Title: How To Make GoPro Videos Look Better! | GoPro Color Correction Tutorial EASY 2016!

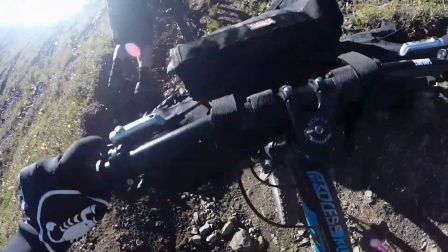0s
Hey, what's up guys, it's Andrew back again with another video, and today I'm going to be teaching you how to make your GoPro videos look better.
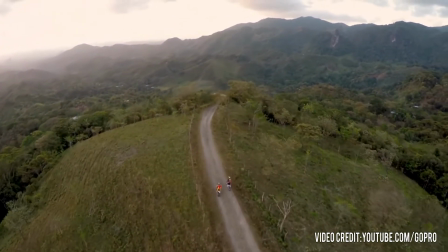6s
So chances are that if you've bought a GoPro, you had the intent of creating amazing, jaw-dropping, professional action shots, just like those on the internet.
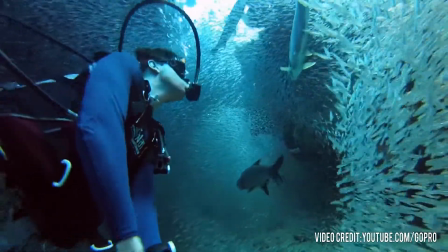13s
Now, I'm also sure that if you're like me, you brought home the footage and realized that it turned out to look like amateur home video.
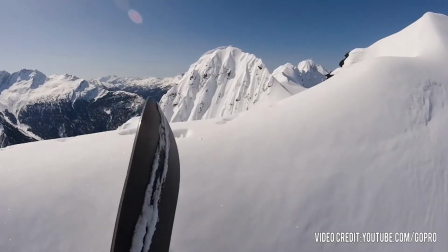19s
So it turns out that a majority of the amazing, awesome-looking GoPro videos online undergo an enormous amount of post-processing.
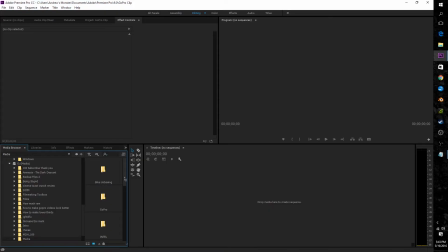27s
However, it's not that hard to duplicate yourself. So to start, go ahead and import your clip into your software of choice.
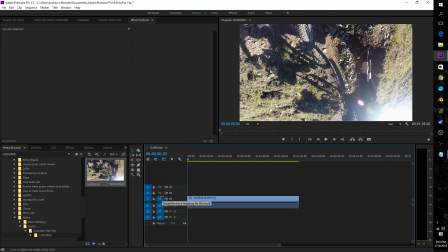31s
So I'm using Premiere Pro, but this will really work with any non-linear editing software that has access to color tools.
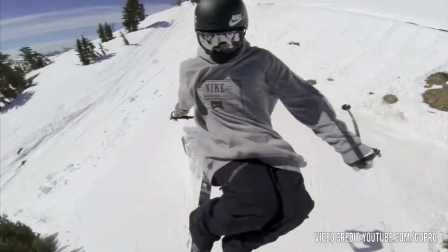37s
Now, when you watch a GoPro video, besides the breathtaking camera angles, the color is one of the main things that catches your eye.
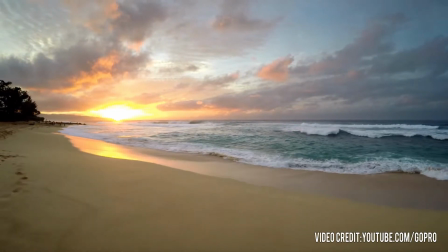43s
However, when you really begin to break down the eye-popping colors involved in GoPro videos, it really comes down to three basic things: saturation,
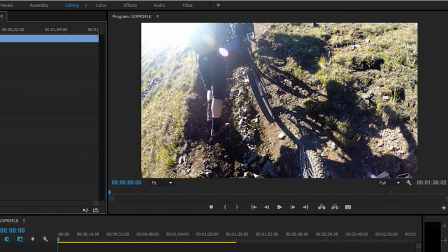51s
contrast, and sharpness. So knowing this, you can simply add more of these three things into your GoPro videos to make them look and pop a lot more.
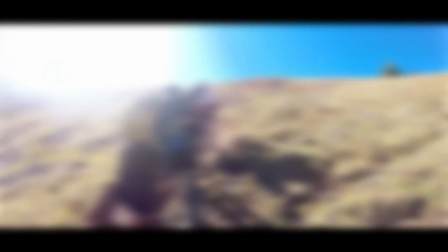59s
So starting off with possibly the most important effect, the contrast.
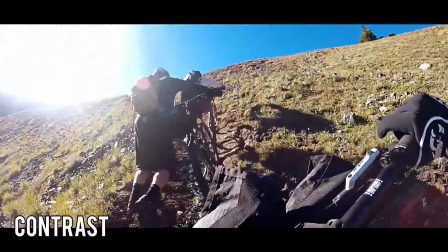62s
So in short, contrast will create a lot more depth in your image and also add the slightest illusion of detail.
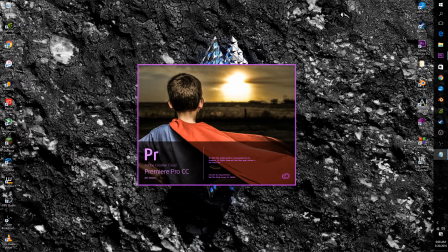68s
Now, as I mentioned before, this will work in any non-linear editing software. However, my editor of choice is Premiere Pro.
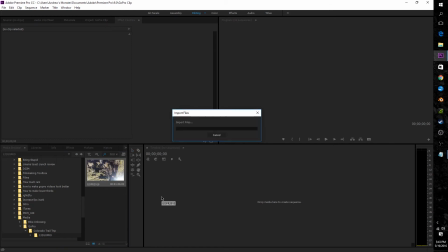74s
So to start, I opened up Premiere and imported my clip into my timeline.
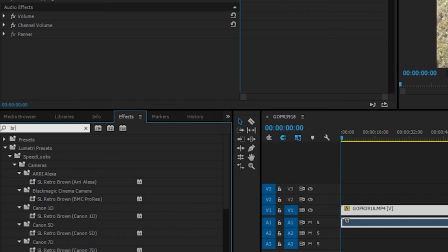77s
So because I first want to add contrast, I went down to effects, then drag brightness and contrast onto the clip in the timeline.
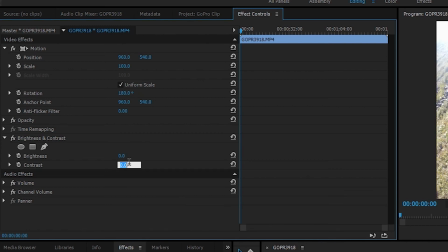83s
So as the main color effect in a GoPro video is contrast, I set this to around 25 or 30, which actually gave me a pretty good result.
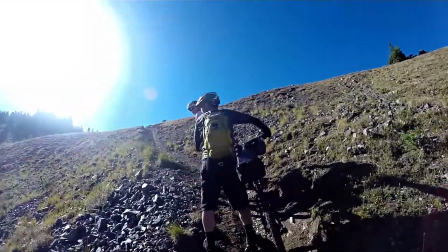90s
So from here, I was already surprised at how much better it looked. Everything was sharp, clear, and crispy, and all the colors popped just like I hoped it would.
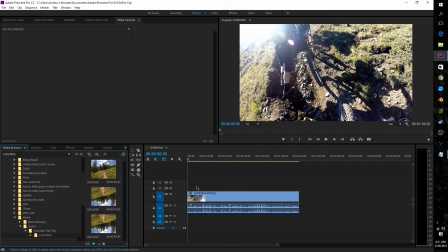98s
Now in my personal scenario, I did notice that there was a bit too much blue in the image, so I went back to effects, added RGB curves, and retracted some blue out of the highlights,
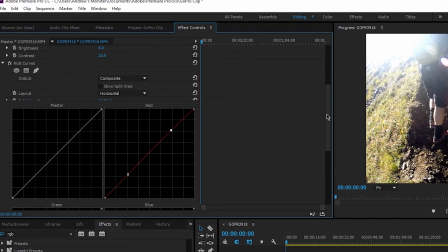107s
and in exchange added some red to the highs and lows to bring out the earthy brown tone of the environment.
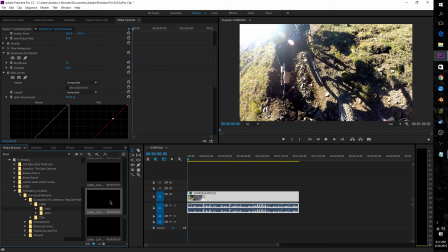112s
Now while you could just leave it like this, I decided to go a few steps further and add a letterbox as well as some sharpening to make the edges a bit neater.
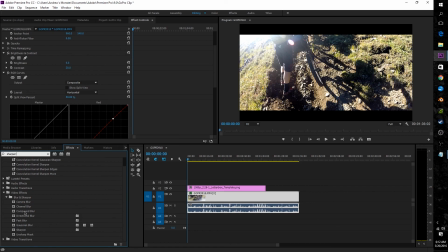120s
Now with this done, I added a few more clips, edited them the same way, and put it to music, and I got this.
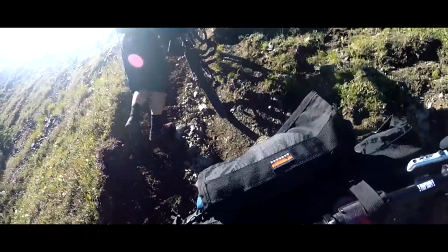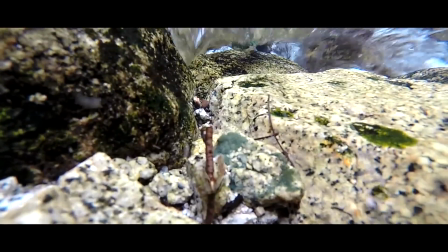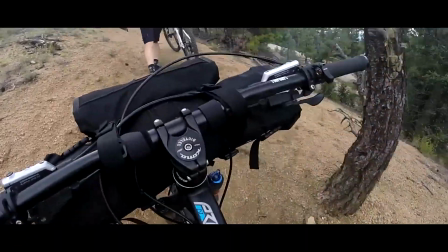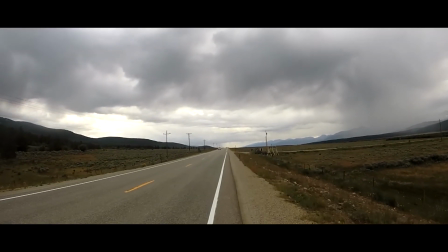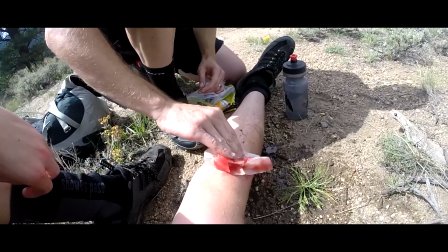175s
Pretty good stuff, and you can totally sell it with some simple color grading just like I showed you.
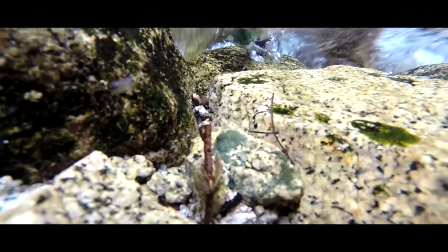181s
Now if you really don't want to do all the grading yourself, then there's a nifty little tool that can do most of the heavy lifting for you.
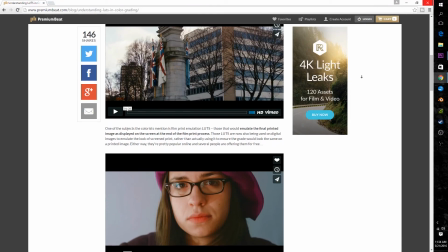186s
LUTs. So commonly known as lookup tables, these are essentially a color preset that you can drop onto your video that will do most of the color grading for you.
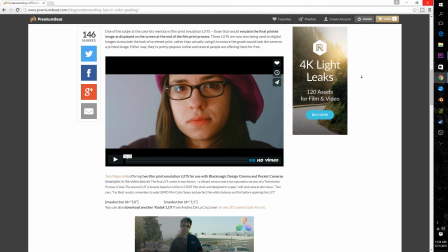195s
Now the obvious downside to this is that the customization is extremely limited, so what you see is what you get.
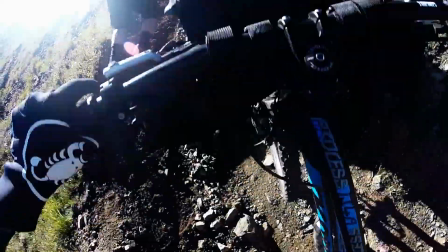200s
However, I will show you how to use a LUT anyway so that you can get the exact same result as we just achieved a moment ago with a fraction of the hassle,
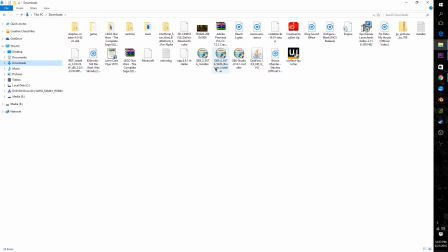206s
and the link to where you can download said LUT will be the first in the description below. Now once downloaded, just go ahead and move it to an easy spot that'll be easy to find later, such as your desktop.
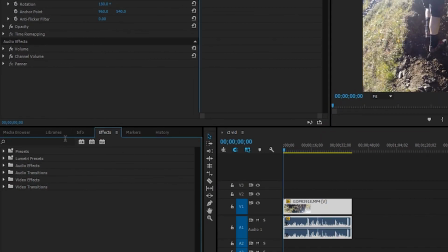215s
Now next, go back to Premiere, go to Effects, search Lumetri Color, and drag it onto the clip.
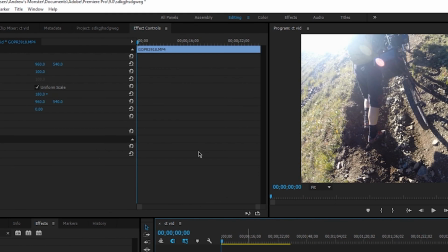221s
After that, select the clip and go to the Effect Controls and expand Lumetri Color.
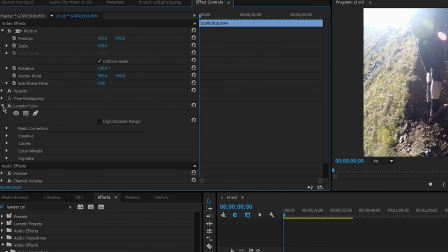225s
Now you'll then see a big list of options, but go ahead and expand the first one, which will be the basic correction section. Now just a few lines down, you'll see the option to input a LUT, so go ahead and click the drop-down menu, and finally click Browse.
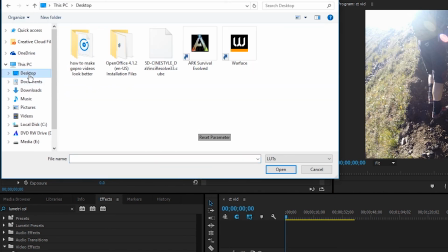237s
From here, you'll navigate to wherever you saved your LUT to, for me it's my desktop, and once you do, select it and press open.
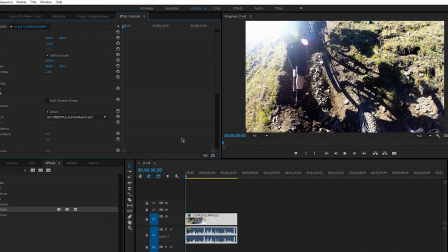242s
Upon opening, the LUT will immediately take effect, and in turn will do most of the color grading for you right in Premiere.